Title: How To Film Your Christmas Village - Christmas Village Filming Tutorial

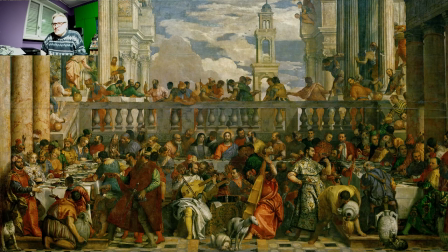4:04 It is a large, gigantic painting, 6.62m x 9.94m or 22 feet in height and 32 feet in length.
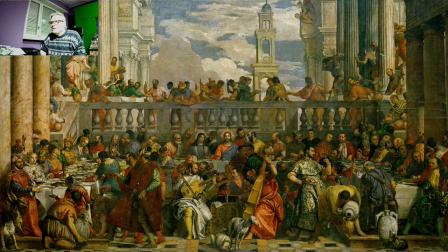4:22 Gigantic painting, very beautiful, very astonishing painting and very realistic and everything else. But as you have seen, showing you before the total, then every and each single detail is much much better.
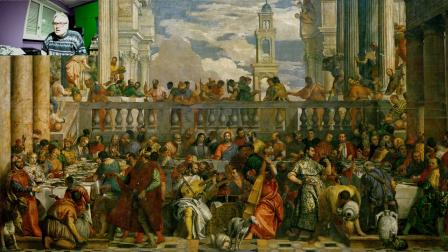4:39 You need to do the same thing with your village. First show the entire scene in order to appreciate everything, then you can go with each and single detail. This is the only way if you want to use this technique that I absolutely hate.
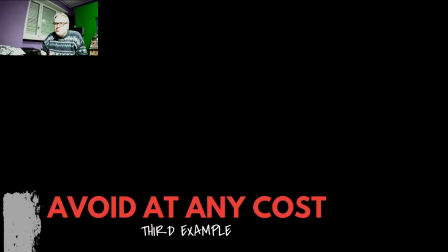5:00 Then let's go with the third example that you need to avoid at any cost.
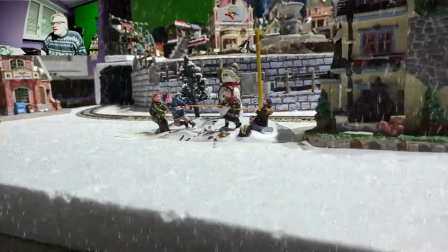5:06 This is a video and ok, it's a winter village, let's go with some snow.
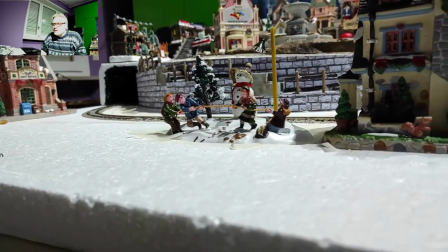5:12 No, awfully, the same scene without snow applied in post-production in editing is much much better.
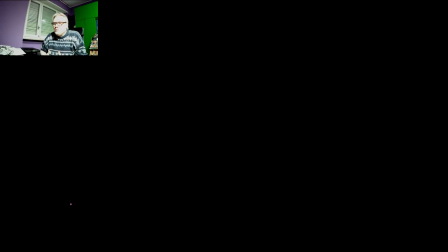5:22 Then, some good advice for you. Advice number one. Don't go too quick with your camera.
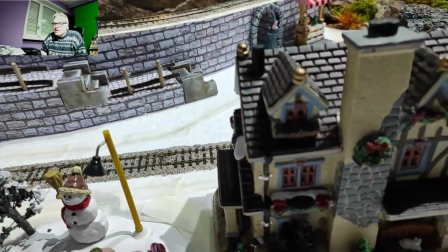5:29 I've tried to go very quickly in detailing this sequence and you
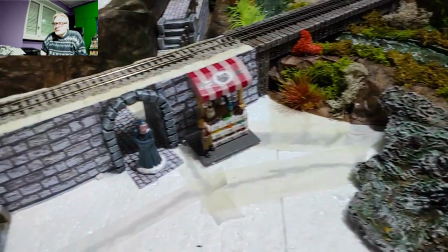5:35 can see that it's almost disgusting how it is filmed.
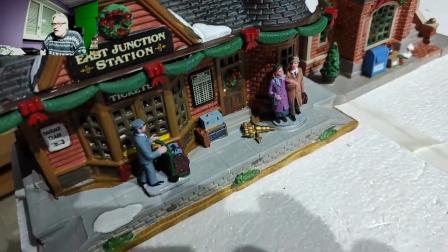5:41 Too quick. The eye can get hit in real life but with a camera you can't go this quick,
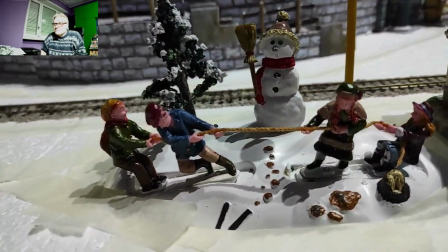5:49 you will ruin everything and you make sick everyone,
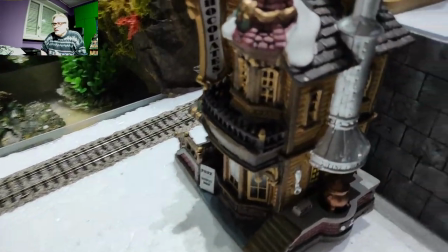5:54 you get very very sick if you continue going this quick,
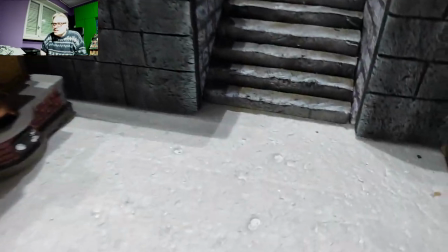6:00 showing everything around, so please avoid doing videos,
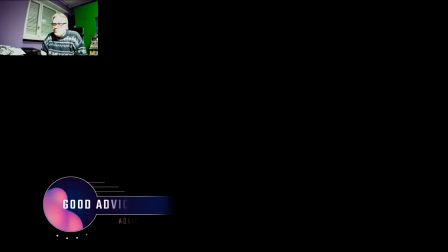6:08 this quick I've seen plenty of time this happening. Second good advice.
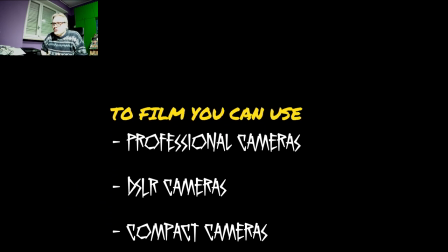6:18 What you need to use to film?
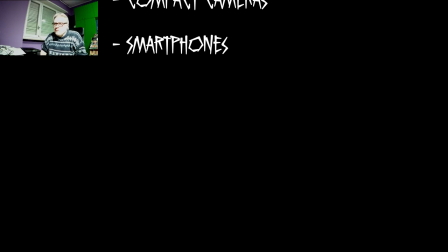6:20 Professional cameras, DSLR cameras, compact cameras, smart phones, whatever you want. Third good advice. How to film?
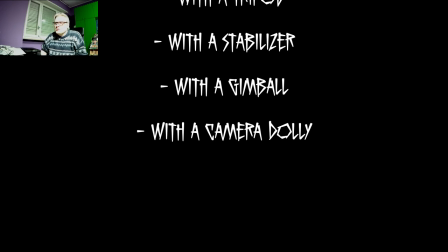6:33 You can film hands-free with a selfie stick, with a tripod, with a stabilizer, with a gimbal, with a camera dolly.
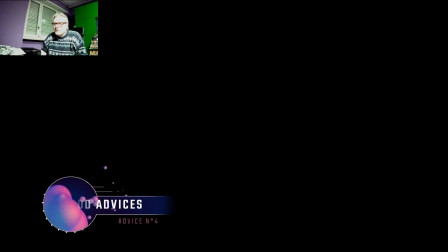6:42 I will get into the camera dolly in just some minutes.
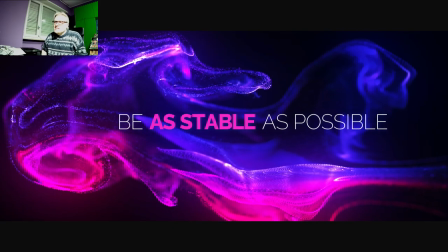6:48 But fourth good advice, be as stable as possible.
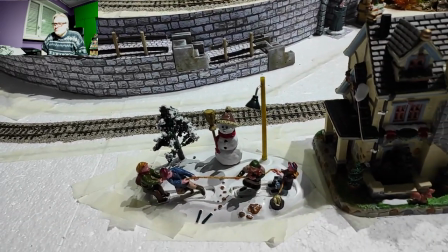6:53 Here I have an example with the camera hands-free, and I've tried to do the exact same scenes multiple times.
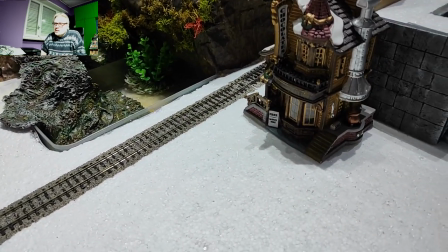7:01 I'm going the right speed in order to let you appreciate everything.
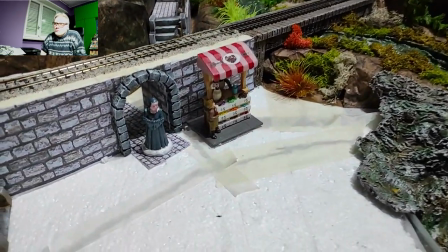7:08 Let's go with some more details.
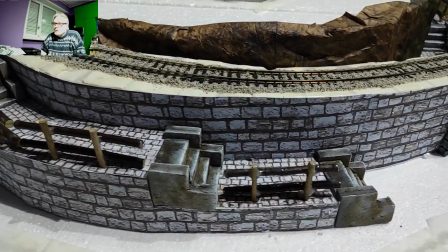7:10 I've reached the back of the house and now I will get
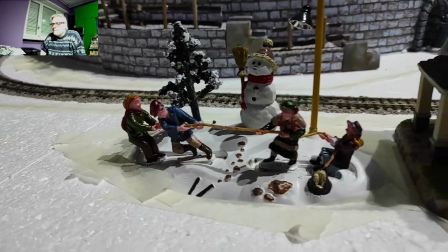7:17 around again with some more details.
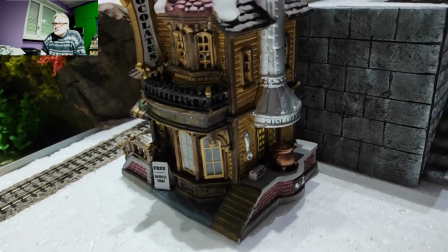7:24 Here is the house and even if I'm using the camera hands-free, it's acceptable, it is acceptable.
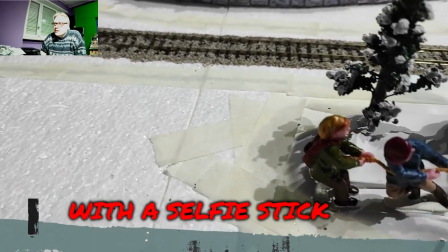7:32 Then I've used a selfie stick, and this is an example, using a selfie stick.